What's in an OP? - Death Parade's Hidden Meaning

Ha ha ha! You thought you were watching Jeff, but it was me, Sandy! I'm here also. We're both here. It's a guest episode. Konosamida! Hinjaku, hinjaku! So yeah, I brought in my buddy Sandy the Papushi Rojas and her amazing singing voice to help me tackle one of the most memorable intros in recent years,
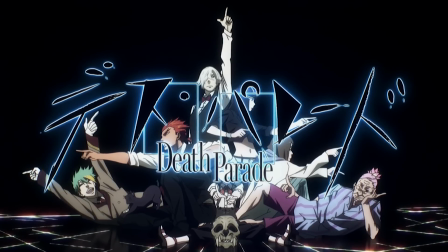[0:19]
flyers from the Madhouse original series, Death Parade. Oh, I love Death Parade!
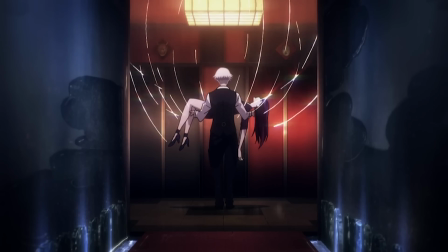[0:25]
The stories are all so touching, and the ending hits me right in the feels. Yeah, I cried more than a little.
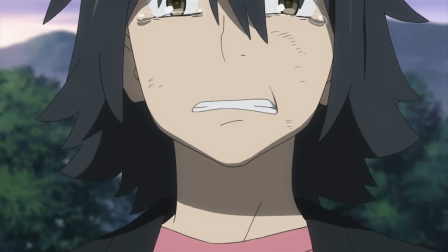[0:31]
Not surprised looking at your Undertale review, and the Anohana thing, and your Lion April, and plastic memories.
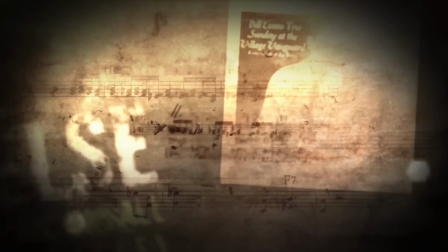[0:39]
Hey, me crying is actually pretty rare. I just like talking about the stuff that makes it happen is all.
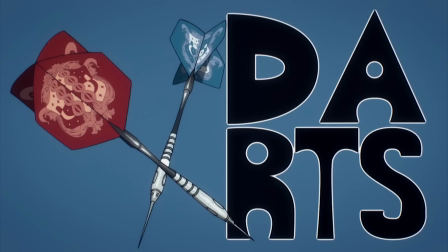[0:45]
Uh-huh. Anyway, did you know that a lot of the details of Death Parade's heart-wrenching conclusion are hidden in plain sight right in the OP?
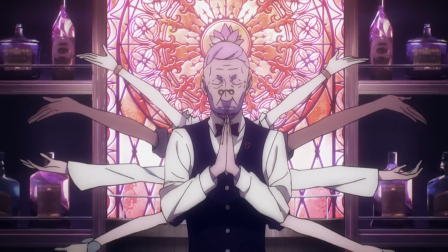[0:52]
I did not. But do you know what all the flowers that show up in it mean? Actually, I don't.
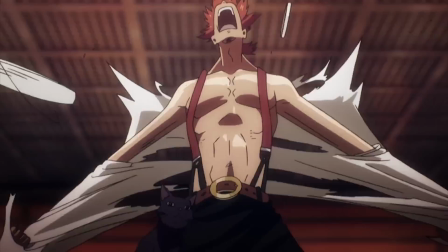[0:57]
Looks like this is going to be a very informative episode. Also spoilery. Feel like I should warn you guys about that.
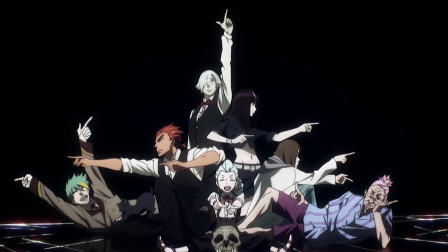[1:03]
Let's get on with it. Flyers kicks off with blaring trumpets. And with the Arbiter striking this totally freaking badass pose, I...
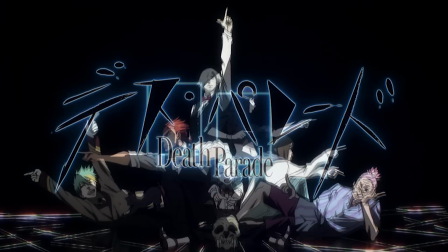[1:11]
Oh, ahem. Which could be, you know, taken to represent how the characters fail to understand one another and end up going off in their own directions.
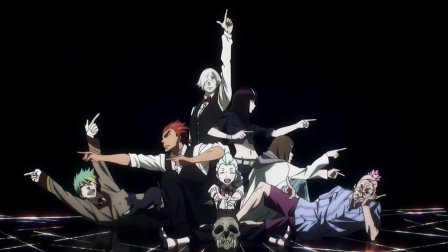[1:20]
It's impressive just how much of each character's personality they manage to convey in this one image.
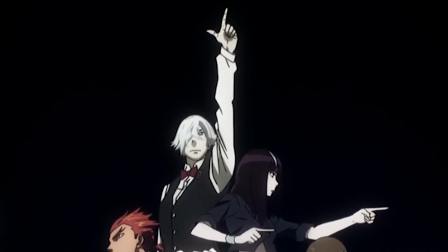[1:25]
Deckem is the most committed to the pose with his po-faced seriousness and his arm fully extended toward the heavens.
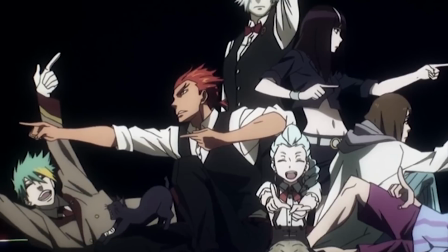[1:31]
Chiyuki seems unsure of what she's doing, like she's following everyone else's lead. Meanwhile, Ginty is displaying hilariously misplaced intensity, while Quinn barely even cares.
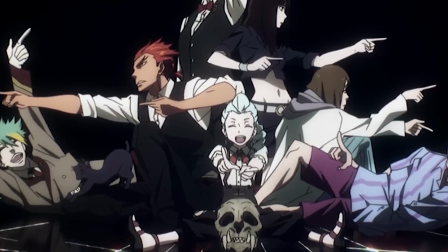[1:40]
There's an interesting contrast between the two characters on the floor, Oculus and Clavis. God's second-in-command is lounging about like he owns the place, which in a very real sense he does,
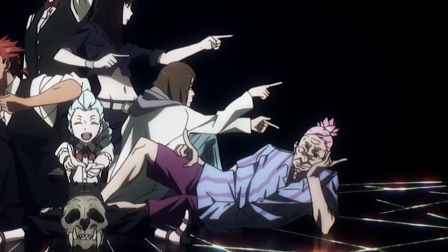[1:49]
and though he's barely exerting any effort, he still manages to command even more screen presence than the exuberantly cheerful elevator attendant.
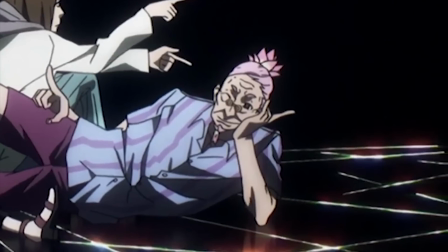[1:56]
Oculus is also the only character looking directly into the camera, showing a greater awareness of how his universe works.
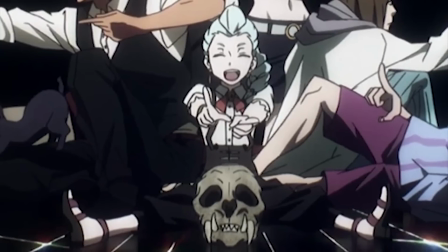[2:01]
Oh, and down at the bottom of the pile, you can see the skull that Castor wears, and immediately above it, Nona is looking super cute and having a great time, hinting at her playful nature. The positioning of her hands also resembles a common pose taken by the Buddha.
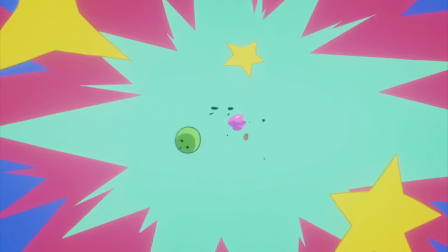[2:14]
A pose that'll come up later. At first, this transition appears to be a flurry of game pieces, but if you freeze frame, you see the organs that can be affected by them mixed in.
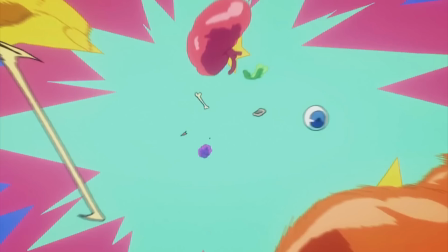[2:23]
Whoa, Jeff. Good eye. The way this shot is framed is pretty cool.
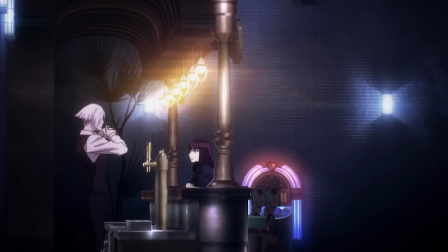[2:30]
The empty space on the right creates the expectation that company will be arriving. The well-lit bar on the left also serves to box Dekem and Chiyuki off in their own little world, a good way of establishing that the plot will mostly focus on them, but there's also a pillar between them, showing that they don't really understand each other.
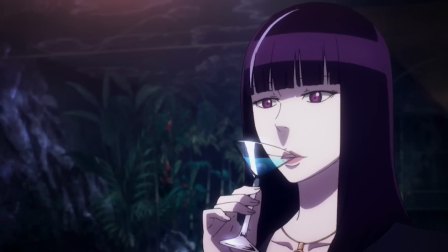[2:45]
Also, the drink that Dekem mixes for Chiyuki is a memento mori, Latin for Remember You Will Die, which is an important plot point in the last two episodes.
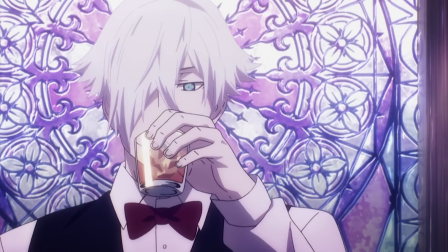[2:53]
Oh man, the halo around Deccan's head is super obvious here. How does anyone who comes to this bar not immediately recognize that they're in the afterlife?
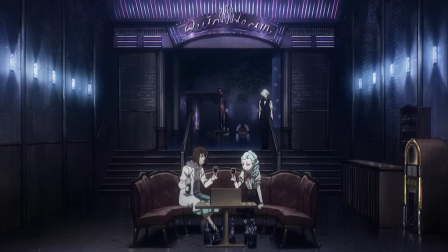[3:01]
And here Quinn and Nona are getting absolutely sloshed in the bowling alley, which I guess makes sense given how drinking brings them together in the show.
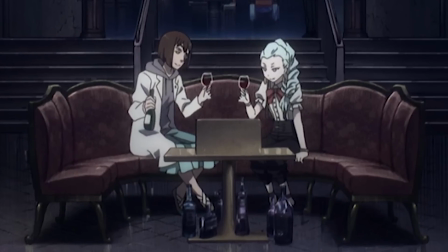[3:09]
But they've had a lot. I mean, just look at the bottle scattered under the table. I'm a bit more interested in the background.
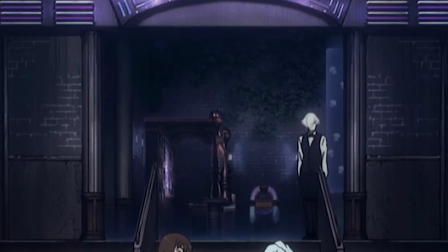[3:14]
The bar behind them is framed in pretty much the exact same way as the last shot, so maybe they're the guests that Deccum was waiting for. More importantly, Chiyuki skates by in her figure skating costume, straight out of the last episode.
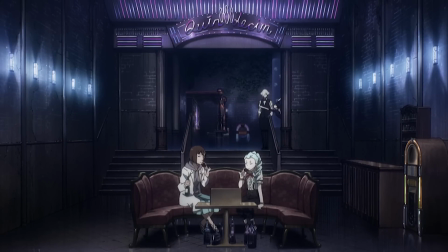[3:26]
It might be a blink-and-you-miss-it thing, but that's a very big spoiler. Gives away the entire mystery of what her life as a human was like.
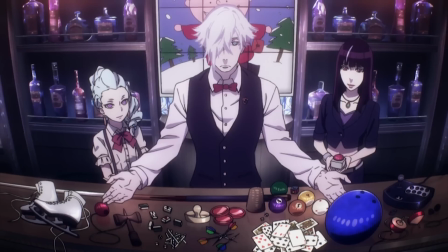[3:33]
Skating comes up once again following a montage of game pieces as Deccum presents a selection to us.
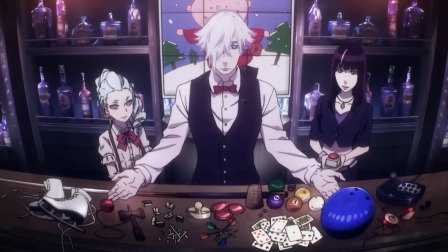[3:39]
Mixed in with props from the games that we see in the series are Mahjong tiles, dice, a kendama, tops, and a pair of white figure skates. And behind them, there's that special Chavo roulette panel, with Chiyuki primed to hit the button.
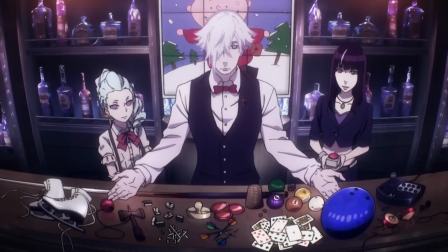[3:51]
This fisheye shot of the bar creates a sense of being overwhelmed and disoriented as well, mirroring how Quindecum's guests often end up feeling upon arriving there.
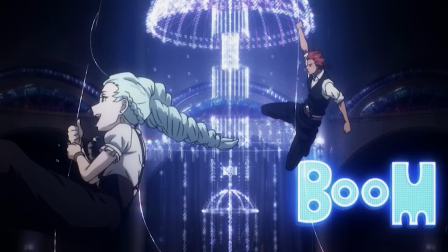[3:59]
There's a bit of meaning in this chandelier, but we'll get to that when we see a better shot of it. In the meanwhile, I love the design of this DDR machine.